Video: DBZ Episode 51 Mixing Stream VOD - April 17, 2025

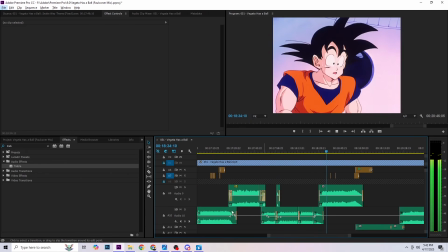Guests? What's the big deal about having some guests? Well, for starters, they got down Snake Way even faster than you did.
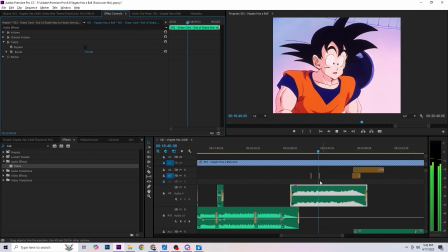Let's just say they're some pretty strong guys. I've received some unexpected guests.
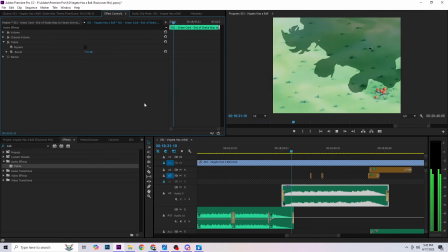Guests? What's the big deal about having some guests?
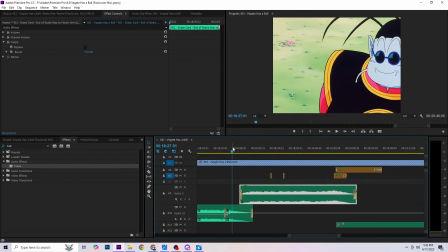This one's tricky. I remember this one was tricky when we first used it in episode 19 as well. It was very grandiose, but you can't let it get too loud because you can't hear what the hell is happening. Boy, episode 18, sorry.
Boy, oh boy, what a victory that was.
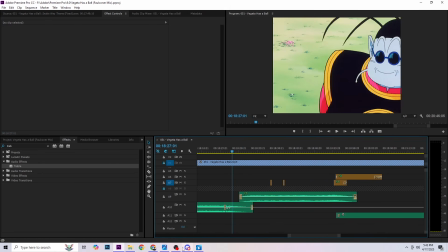It was so exciting too, because we were so sick of the filler, working on filler arc episodes, that the fact that we finally made it to King Kai's felt as victorious for us as it probably did for Goku.
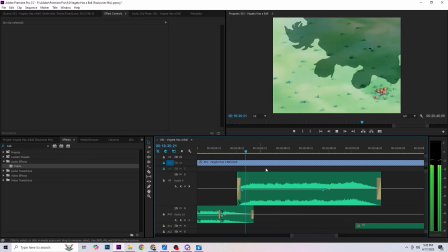Months and months of work.
Guests? What's the big deal about having some guests?
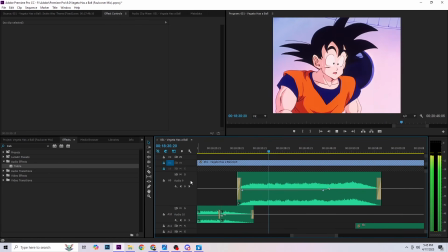Well, for starters, they got down Snake Way even faster than you did.
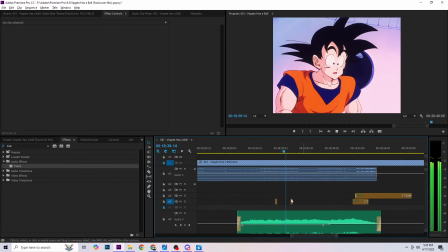Let's just say they're some pretty strong guys.
Goku's little xylophone blinks I added there. Didn't want to go too over the top because this is a really nice moment, and I didn't want to take away from it with some goofy sound effects.
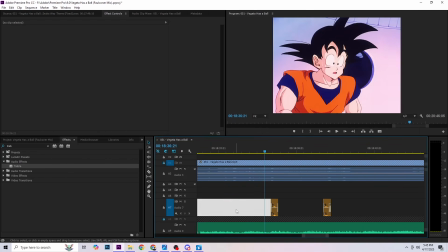I mean, I do a little bit, but I don't go overboard.
Even faster than you did. Let's just say they're some pretty strong guys. Dumb?
See, it's very subtle.
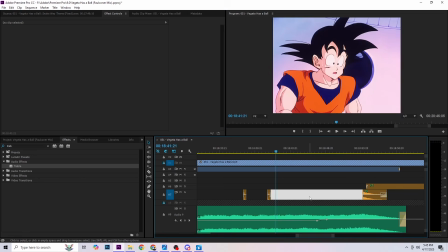Mix it subtly and it doesn't get distracting.
Dumb? Okay, I'll give you a hint.
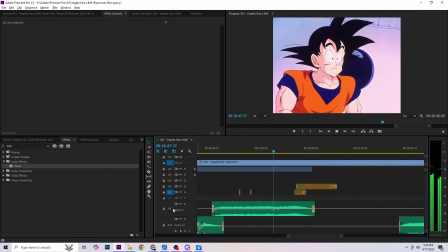There's 4 of them. I'm bored. Yep, let's also say you know these guys pretty well.
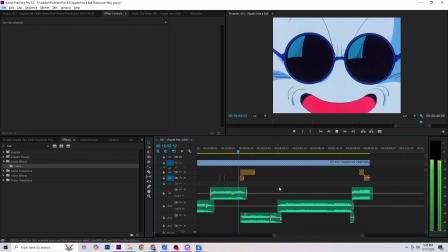No way! You don't mean...
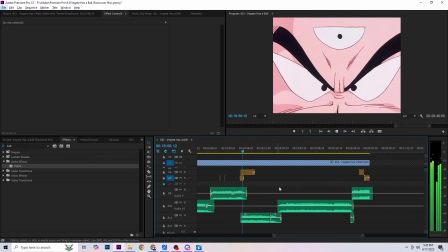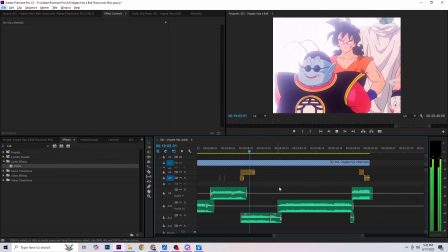You guessed it. They're here and they want me to train them harder than I trained you.
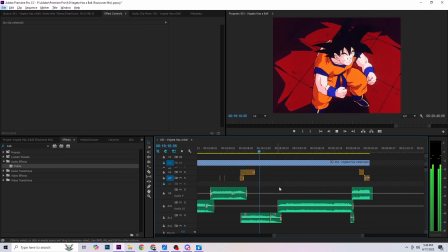kidding me? Everyone made it? They all reached here together?
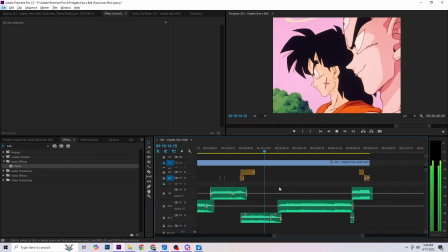That's great news! Hey, can I say hello to him?
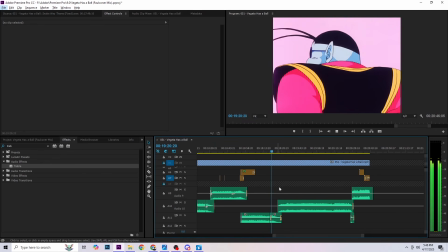Of course. Just rest your hand on my shoulder and speak. He'll hear you. What's up, Goku?
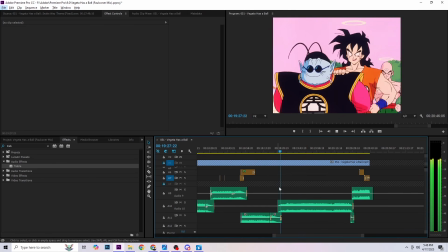Yamcha! Guess we just missed each other at the check-in station, but we saw Kami and he told us about this place.
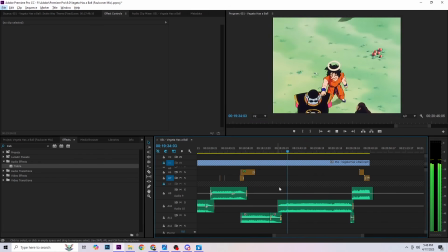Uh-huh. Anyway, King Kai told us you guys might try to find the Dragon Balls on planet Namek so you could wish us all back. That's really great, Goku. You're a good friend.
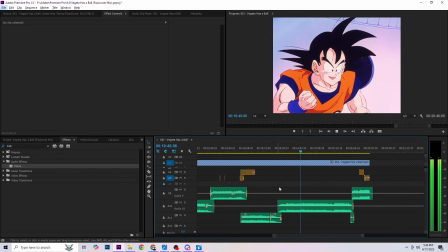Thanks, Yamcha. So who all's there with you? What about Piccolo?
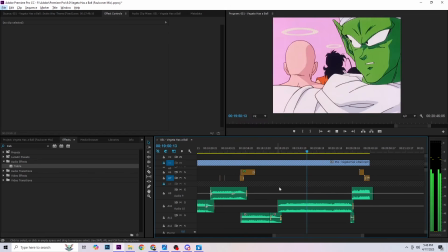Did he make it? Yeah, he's here all right. Like I'd let those clowns train without me. I don't want them to start thinking they can show me up or anything. And you said you ran into Kami.
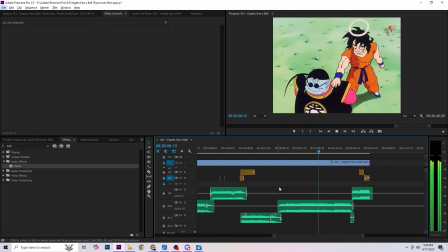Is he there too? No, not Kami. He stayed back at the check-in station.
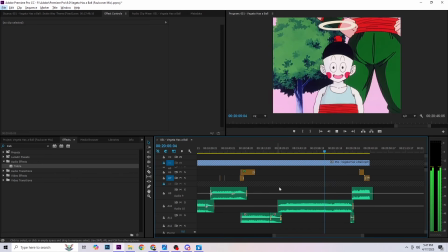It's Tien and Chaozu. Chaozu? That's fantastic! How is he? Is he doing okay? He's doing just fine, Goku.
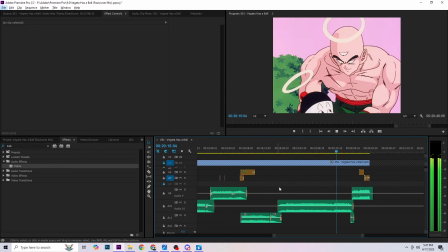In fact, I almost had trouble keeping up with him coming down Snake Way. All right!
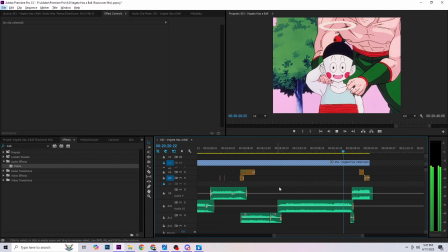Way to go, Chaozu! Wow, you guys.
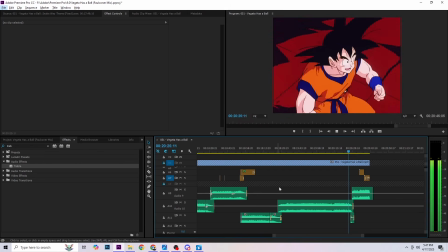This is great. You don't know how glad I am to hear from you.
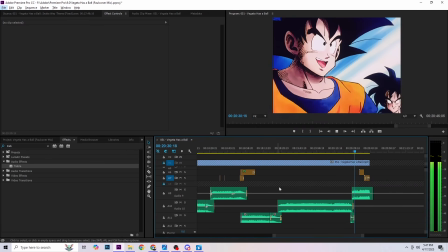Goku is certainly relieved to learn of his friend's safe arrival on King Kai's planet.
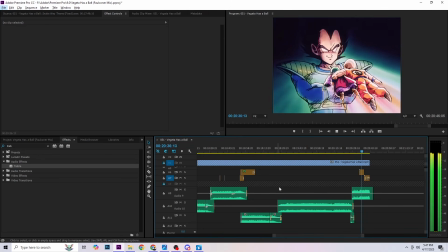However, still more of his friends are in danger on planet Namek. Can they escape the watchful eyes of Vegeta and Frieza?
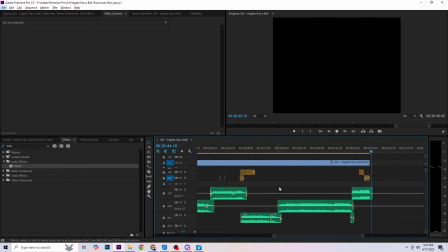Don't miss the next Dragon Ball Z!
Yeah, so anyway, that is pretty much how the rest of the episode plays out.
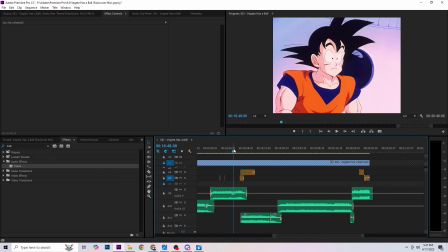I thought I'd just let that play for any first-time viewers. But I'm pretty proud of how it all went together. It's definitely me, as an editor, having my cake and eating it too. Because, I don't know, there were so many different ways I could have went about this scene.
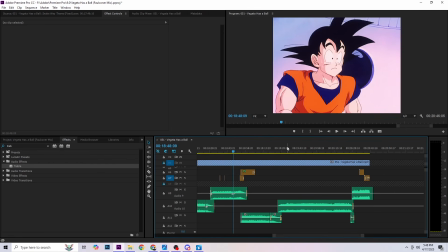But I really, really wanted that Goku recovers track here.